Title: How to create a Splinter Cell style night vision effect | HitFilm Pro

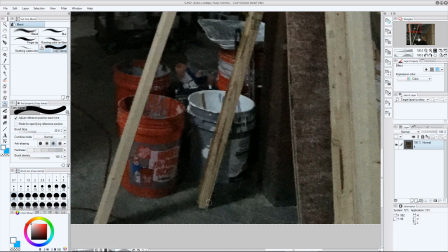[8:16]
Here you can see I'm cloning one part of the image to clean up another part. This is painstaking and pretty tedious work, hence it's best avoided if possible,
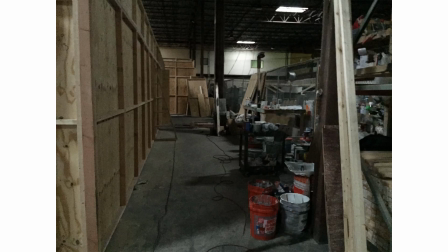[8:25]
but the end result was this clean version of the shot, without the foreground wooden beams.
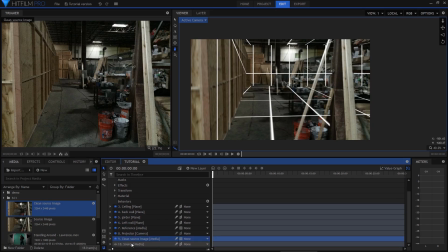[8:31]
So back in HitFilm, I'll add the clean version of the image, and copy the transform position and scale properties from the original source layer, and then paste them onto the same properties on the clean version so that they match completely.
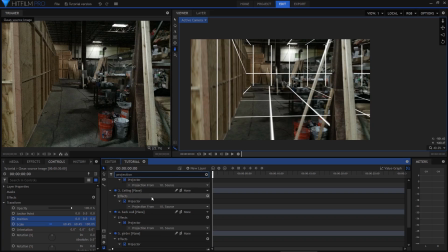[8:44]
In the timeline search box, I'll search for projection, then flick all of the settings over to the new clean version. Optionally, you can add the beams back in as new layers if you want to. So how much additional detail you put in now is up to you and the needs of the shot and your patience.
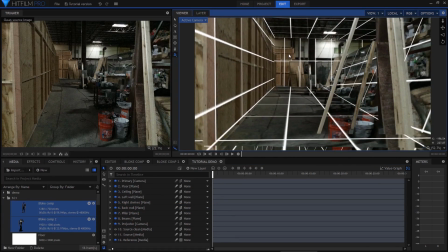[9:03]
I'm going to skip forward to the completed scene so that we can focus on the next element, getting the actors in.
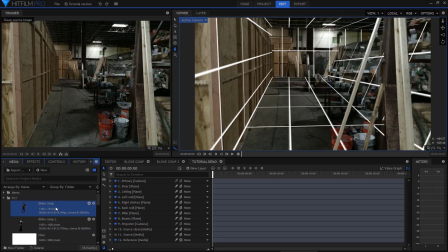[9:10]
I'm not going to cover green screening in this tutorial because there's already at least 9,000 tutorials on that subject.
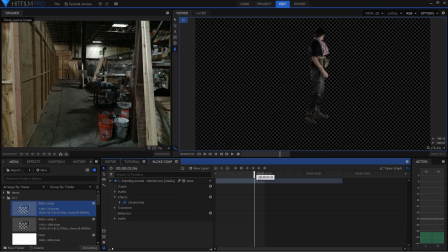[9:15]
All I will say is to make sure that you do your keying and masking in dedicated composite shots for each actor.
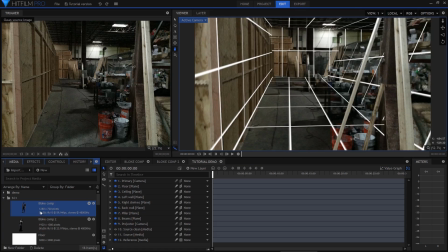[9:22]
That way all the processing is held within the composite shot, and once you've got it nailed, you can start proxying those shots so that from that point onwards they'll perform at maximum speed. So here I am with the keyed actors. I can now drop those composite shots into the scene.
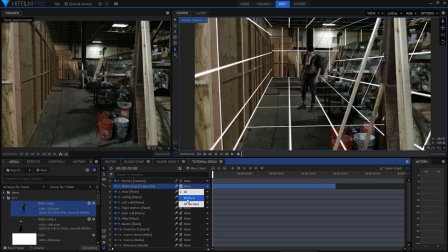[9:38]
I'll set the layer to 3D plane, note how his feet have now disappeared into the floor. We can use that to position him accurately in 3D space. First, I'm going to adjust the layer's anchor point so that it sits on the actor's feet. This will make positioning easier. I'll move him back down until he hits the floor.
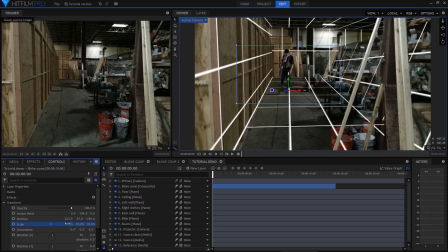[9:56]
Right now, he's a bit of a giant, so I'll shrink him down. Because I move the anchor point, he shrinks down relative to his feet position, which is really handy. Depending on how you set up your scene, you can even position your composited actors behind some of the scenery.
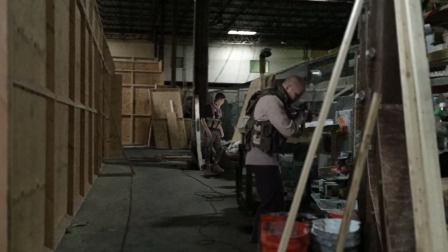[10:11]
For this shot, I positioned them behind layers that I was projecting onto,
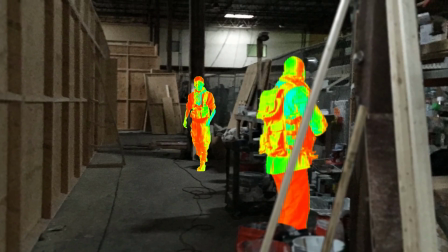[10:15]
which then really helps to sell the illusion of everything being in a real deep 3D space.
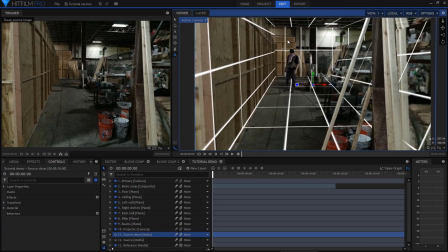[10:21]
Bear in mind when working with projected sets like this that it's still primarily an illusion, so don't get too ambitious with your camera moves.
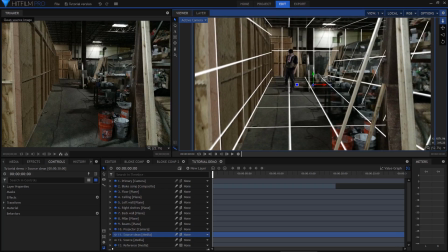[10:28]
Subtle, small motion stuff works fine, but it's not the same as having a properly modelled and textured 3D scene. So it's time to get rid of the grids now that we don't need them anymore. In the timeline search, I'll search for grid and then switch them all off.
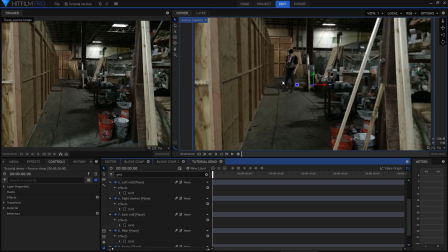[10:43]
I won't bother to delete them at this point, just in case I want them back on for reference at another time. An interesting aspect of having a projected space is that you can apply different lighting effects to it. For example, let's give this guy a shadow.
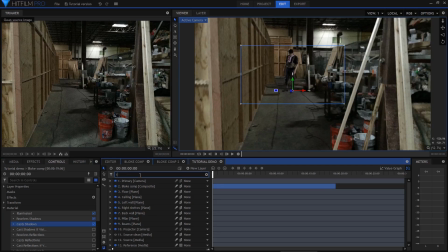[10:57]
First, I'll set the actor layer to cast shadows in material properties, then I'll search for illuminated and turn it off for all of the layers. I want this light casting a shadow, but not changing the actual lighting in the shot. I can now position the light to roughly match the real lighting in the photograph.
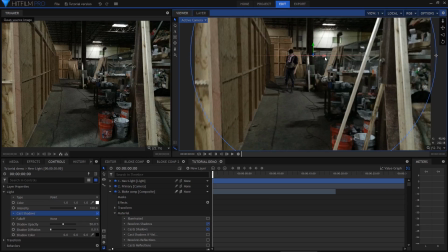[11:14]
The actor will then cast his shadow realistically onto the floor or the walls, making it look like he's really part of the scene. So once I had the core of the shot finished, I could now create the scan version.
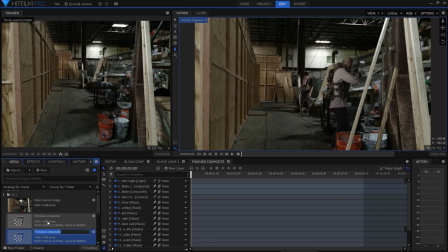[11:26]
For this, I duplicated the entire composite shot, naming the duplicate Scan. In the scan version, I searched for illuminated and turned it back on for all the layers. I'll turn off the shadow light as we won't be using it. Instead, I'm going to add a new light and set it to be bright green.
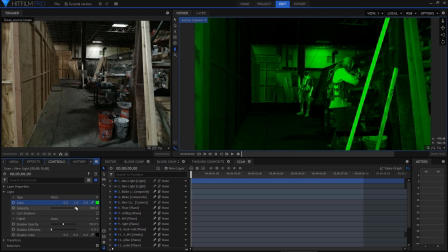[11:43]
By carefully setting the fall-off distance, I can use this light to illuminate only part of the set.
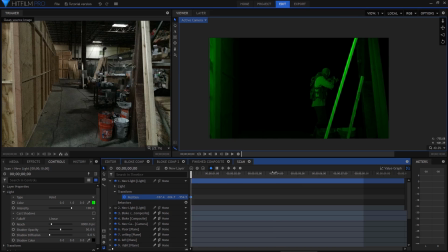[11:49]
This light can then be animated to move through the scene from foreground to background, casting green light as it goes. Because this is the only light in the scene, anything not lit by the green light remains completely dark.
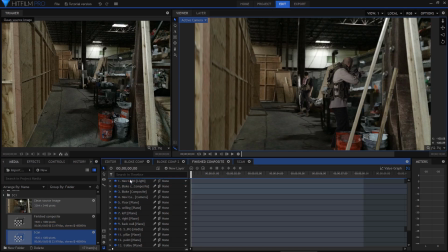[12:03]
Back in the main composite shot, I can now add the scan composite shot as a new layer.
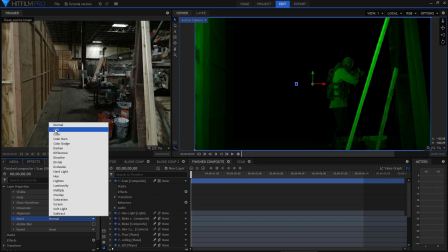[12:08]
This layer I set to add blend mode, which removes the black but retains the illuminated green.
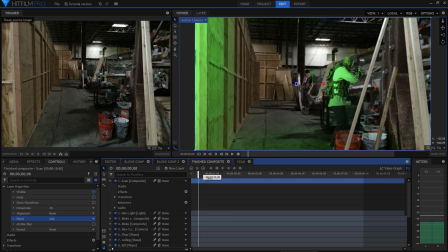[12:15]
This takes on the appearance of an overlay scan on top of the original shot. I used the TV damage effect to add some distortion to this scan layer so that it didn't appear too clean. It's a good idea again to create a proxy version of the scan in order to speed up your rendering.
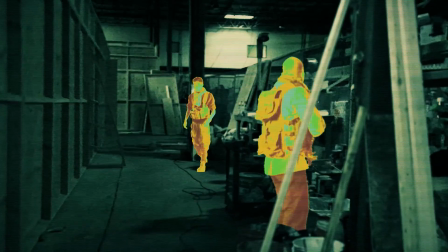[12:31]
Once the hard work of creating the projected scene is complete, setting up cool lighting effects like this is actually surprisingly simple.
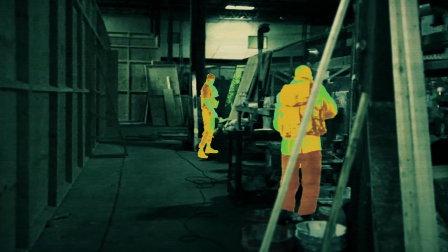[12:39]
One thing to bear in mind is that if you change the position of anything in the main composite shot,
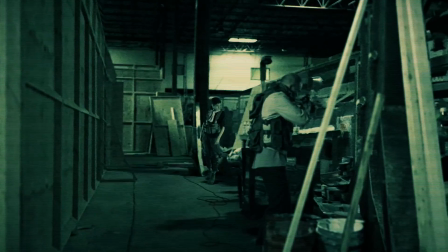[12:44]
including the camera, you will then need to replicate that over in the scan version,
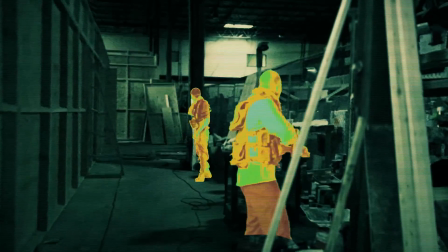[12:49]
otherwise they'll get out of sync and look super weird. That's why you want to get your shot as final as possible before then doing the scan.
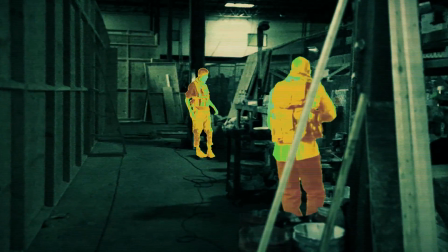[12:57]
The last component of the scan was the heat map highlighting of the actors.
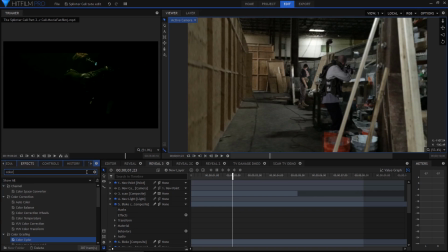[13:02]
Because they were green screened, it was actually really easy to apply grading only to them without affecting anything else.
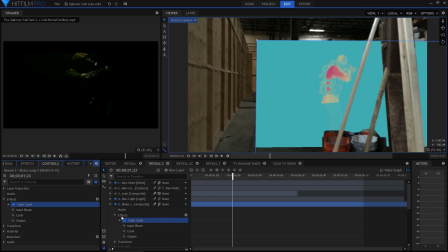[13:09]
I used the color cycle effect because it makes this kind of thing really easy.
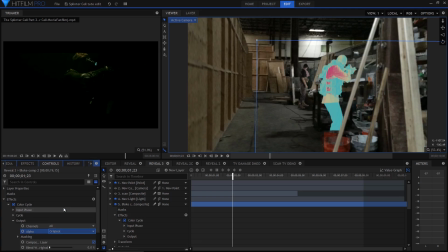[13:13]
All I needed to do was set the alpha to original so that it wasn't just taken on the whole layer but was only the green screened area, and then I selected the hue cycle preset. And that was about all there was to it.
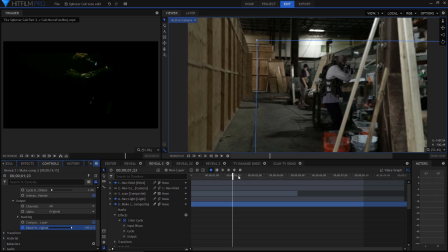[13:26]
Having the effect turn on was a simple matter of keyframing the blend with original property, timed with the movement of the scan.
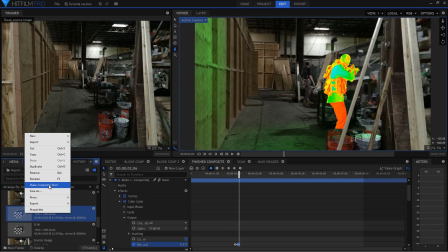[13:35]
So the final part of the Splinter Cell 2 shot was the night vision look. For this I created a new composite shot containing the main shot.
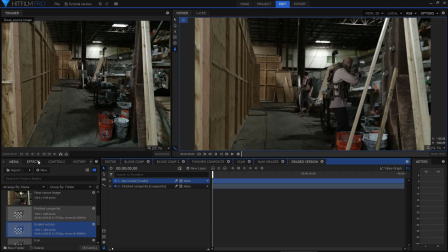[13:43]
And to this I added a grade layer and started adding effects. First I add the curves effect because you're not allowed to work on a video without using curves.
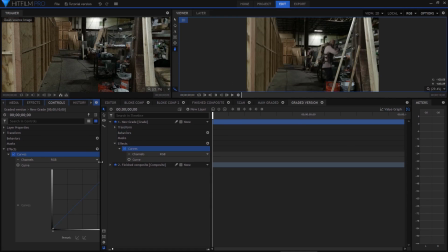[13:52]
I used it to increase contrast and darken the shot, as well as then suppressing the red channel. The result of lowering the red channel is to make the shot look more green overall. I then used the scan lines effect. Some of this detail is lost on YouTube, but it gives the shot a nice bit of extra texture.
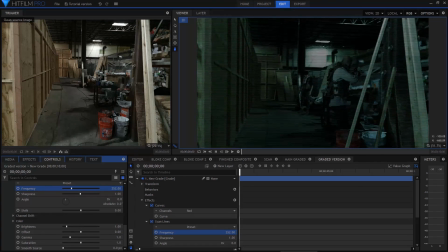[14:10]
I increased the frequency to make it more subtle. Film grain was used to make the shot look less digital. Looking at the finished film, I actually rather wish I'd done a bit more in this regard. And finally, I used cine style to boost up the look, boosting exposure and adjusting the colour until I ended up with something that looked good.
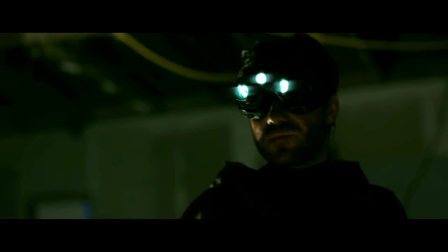[14:28] What's it look like? A messy way out.
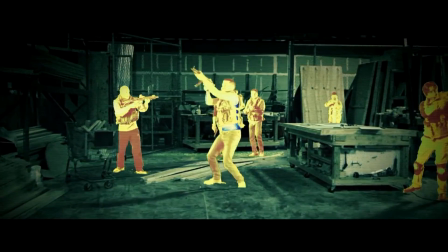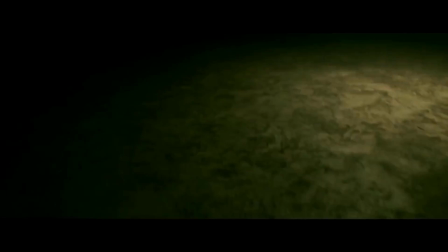[14:38]
And that's the creation of the Splinter Cell 2 night vision shots.
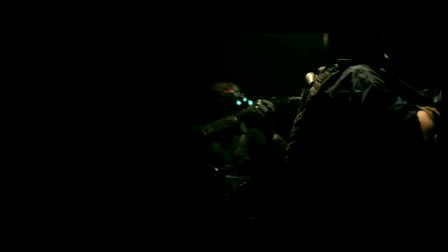[14:42]
It's an unusual combination of techniques which can be reapplied to all kinds of different scenarios.
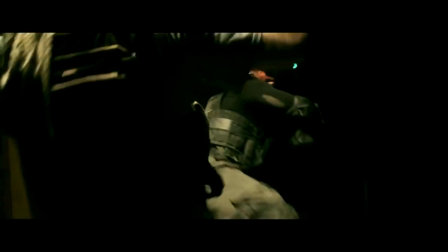[14:47]
If you make use of them in your own projects, be sure to let us know. In the meantime, many thanks for watching and I'll see you all soon. Thanks for watching. If you enjoyed, please subscribe and hit that notification bell. We've got new videos coming out every Thursday. We'll see you next week.